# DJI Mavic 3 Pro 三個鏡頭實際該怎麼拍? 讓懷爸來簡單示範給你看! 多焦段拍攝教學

好現在我們已經到了就是我們資產很常在這邊測試空拍機的地方就是青年公園然後我習慣就像我們剛剛影片所提到
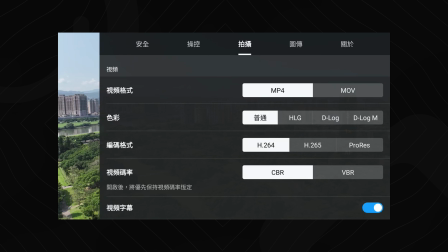我們在拍攝上的時候大部分都希望以D-Log M來做拍攝好這邊就先切換到D-Log M所以等一下大家在螢幕錄影上面所看到這個畫面
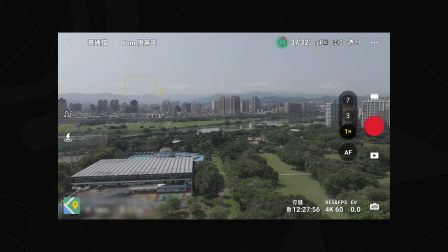可能會有點灰灰的那是因為還沒有經過調色的關係那我這邊就簡單示範一下就是這些鏡頭的主鏡頭的應用
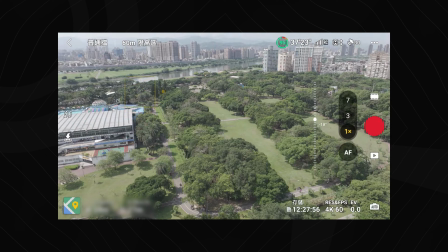好那我們就先切換到4K30因為其實我們在拍比較偏電影風格的時候比較少拍4K60除非我今天拍的是高動態的東西比如說追車、追沙灘車或是高動態的東西不然平時我們拍的都是4K24或是4K30這幾個格式而已因為我們不會做後期慢動作的這些應用
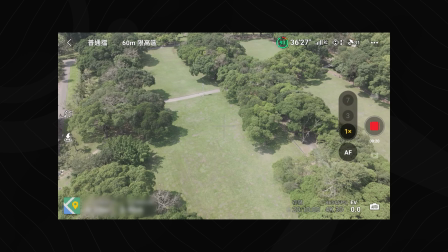好首先第一個最常用的應用就是在我垂直往前飛的時候
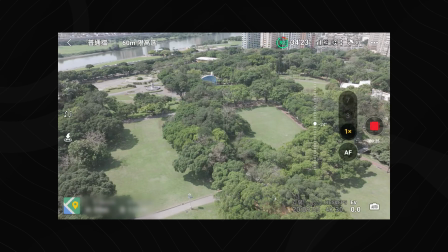鏡頭慢慢的抬起來讓觀眾看到這個前方今天非常漂亮的風景
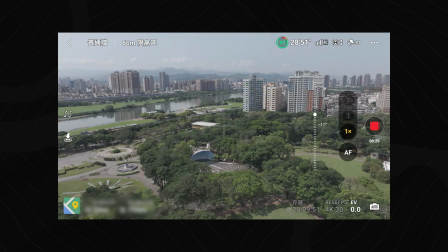那當然我們要注意到就是有法規300公尺的距離的關係
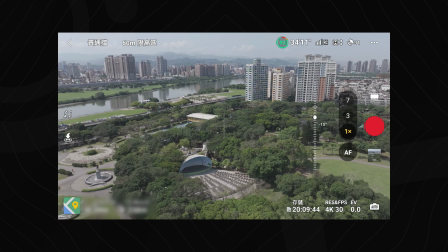那再來呢這時候先拍完第一個我要畫面之後那假設我現在要拍一個環繞的效果
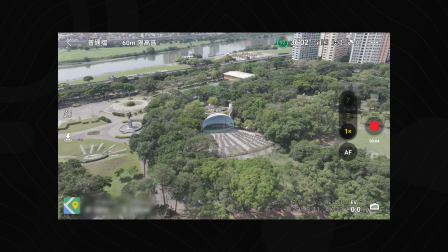好我要環繞這個劇場那我就可以先做一個環繞的動作那這次呢是使用廣角鏡頭來拍攝
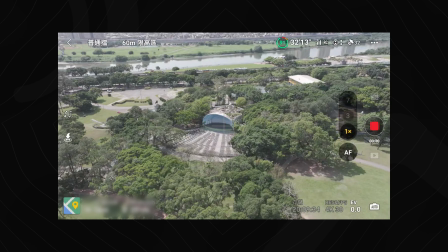那等一下我會示範給各位看看就是當我們使用三倍鏡頭的時候畫面其實是有很大的差異的喔好這時候呢我先停
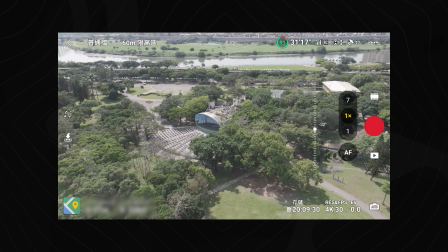好這卡我也OK了這時候我們就切到這次懷抱覺得真的非常好用一個三倍的鏡頭
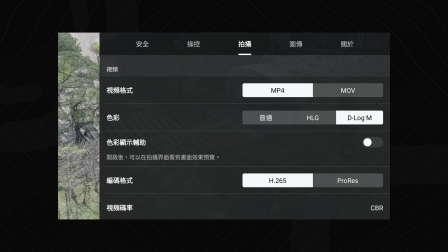那這時候呢我們一樣先把顏色調成D-Log M但是還是這樣好了因為我想說直接讓大家看到它實際的效果
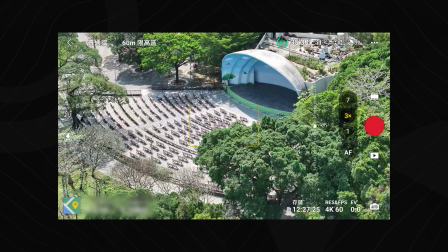那我們這個就不做調色我們先直接拍普通就可以了好你有沒有看到呢這個真的視角跟剛剛是完全不同了
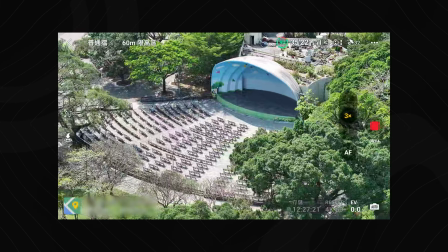這時候我們再開始錄影然後這時候一樣再開始環繞環繞這個劇場這時候你看跟剛剛的這種張力的效果
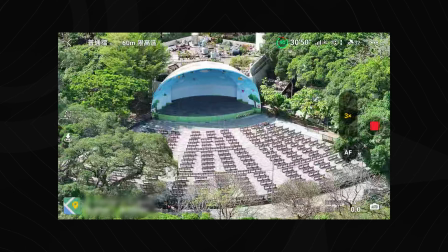是完完全全不一樣的這就是三倍鏡頭的好處那雖然呢大家會好奇說我們不是有7倍的鏡頭嗎
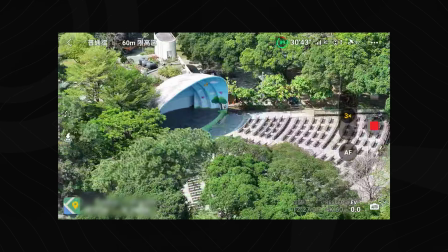其實像這邊我會覺得這種前景跟後景的這種效果真的也蠻棒的
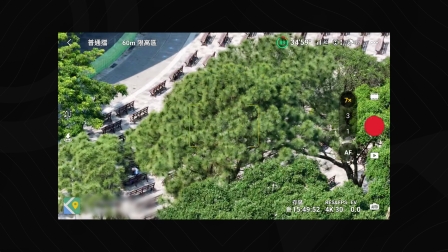但是你看喔如果我們今天這邊是使用的是7倍的鏡頭的話其實我就覺得有點太特寫了一點你看7倍鏡頭會變成這樣
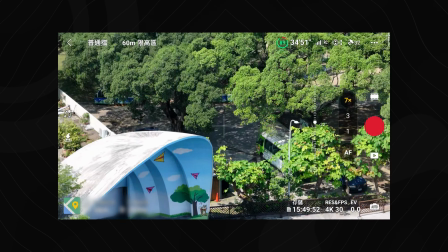就是在取景上面反而不是那麼好應用除非我今天要拍攝的是遠端的建築物的話
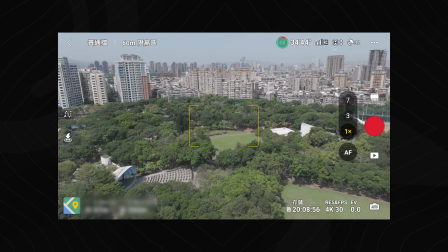好我先切回到廣角比如說我要拍這個新的社會仔好了
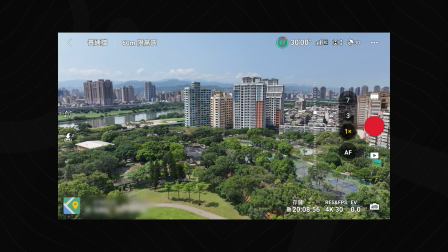一樣我先把顏色先調回普通好比如說今天我要拍這棟大樓
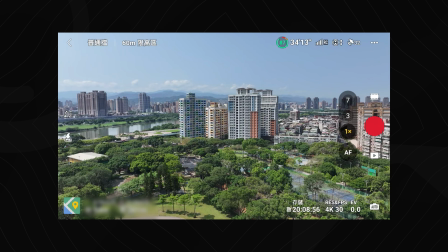在前面這款新的房子的時候我會覺得在廣角的時候做運鏡就還蠻無聊的說實話
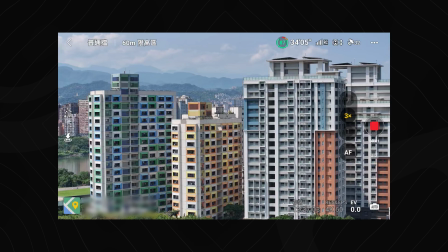但是這時候我們切到三倍的時候你看它這個建築物跟背景的這個山的這個壓縮感
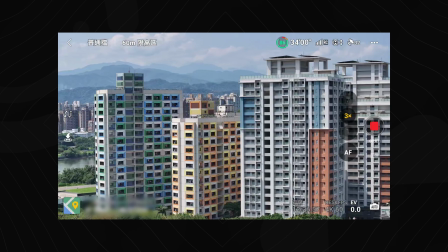那就是在廣角鏡頭你沒有辦法凸顯出來的這個效果
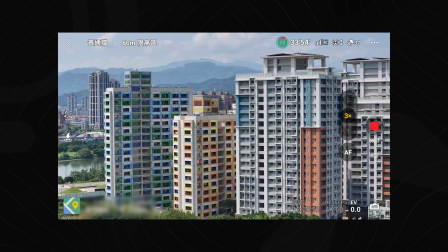效果真的是非常的棒你看跟對面的跟背景的這個山
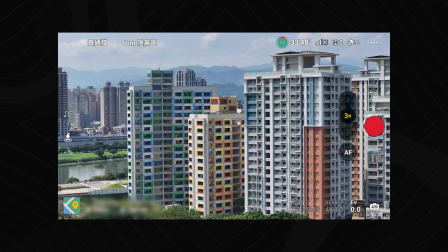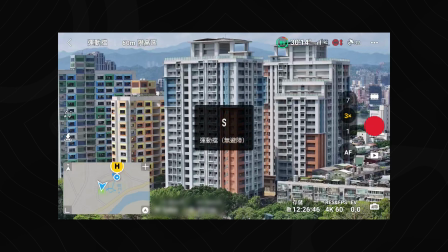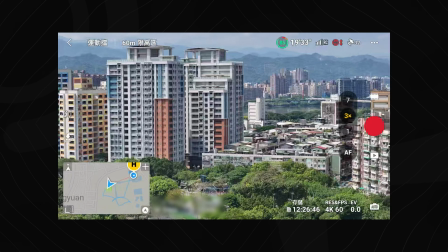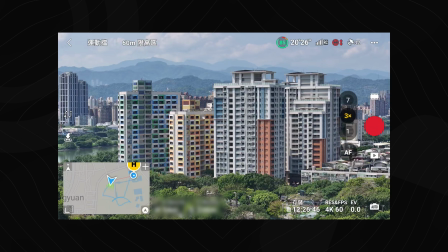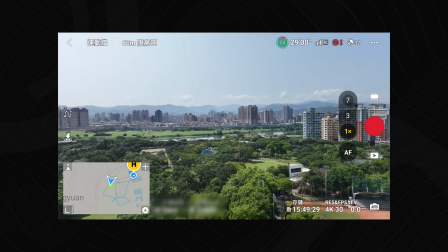所以當我們在使用廣角鏡的時候首先當我們在使用廣角鏡的時候那其實你看圓景的這棟新的大佬其實就沒那麼漂亮了
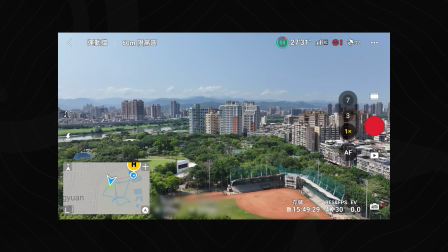那這時候呢如果想要拍出厲害一點的畫面我們就可以切到三倍的鏡頭然後最像你會發現
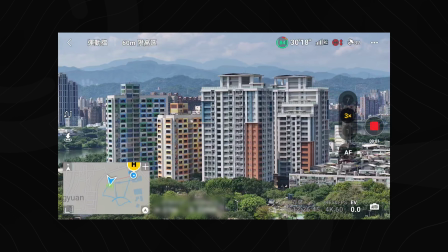切換到三倍鏡頭的時候這個跟圓它的背景這個山的效果就非常的明顯就可以凸顯出這種長焦段的壓縮感
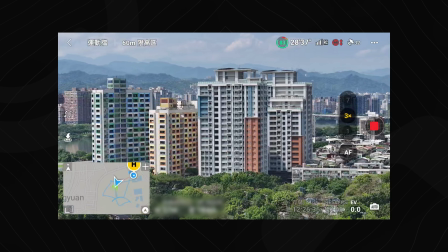那如果你真的覺得還不夠近的話呢那我們就可以切換到七倍的我這邊就直接用在實際上生活中的這些飛行
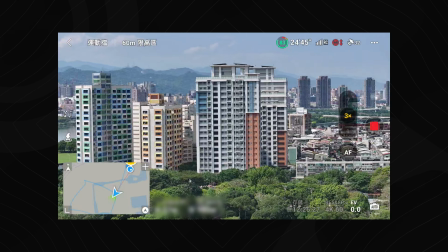來給大家看一下三個鏡頭的差異好那這個時候呢已經繞的欸我覺得差不多夠大圈了好這時候我們來看一下7倍的效果
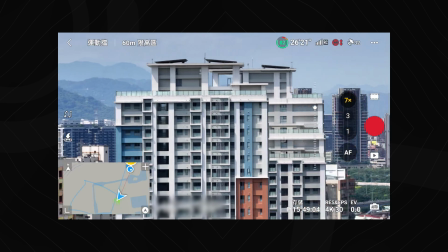我其實離這棟大樓是非常非常遠的那7倍是真的非常特寫那可能在旋景上你看就沒有辦法像剛剛所拍出來那種
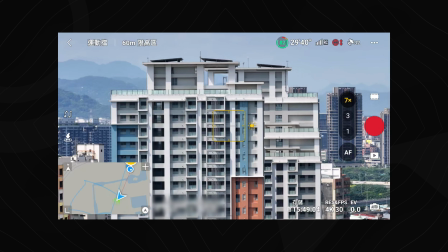這一堆新建築的感覺所以變成說我在拍攝上的時候我只能選定其中一個建築物來做環繞的動作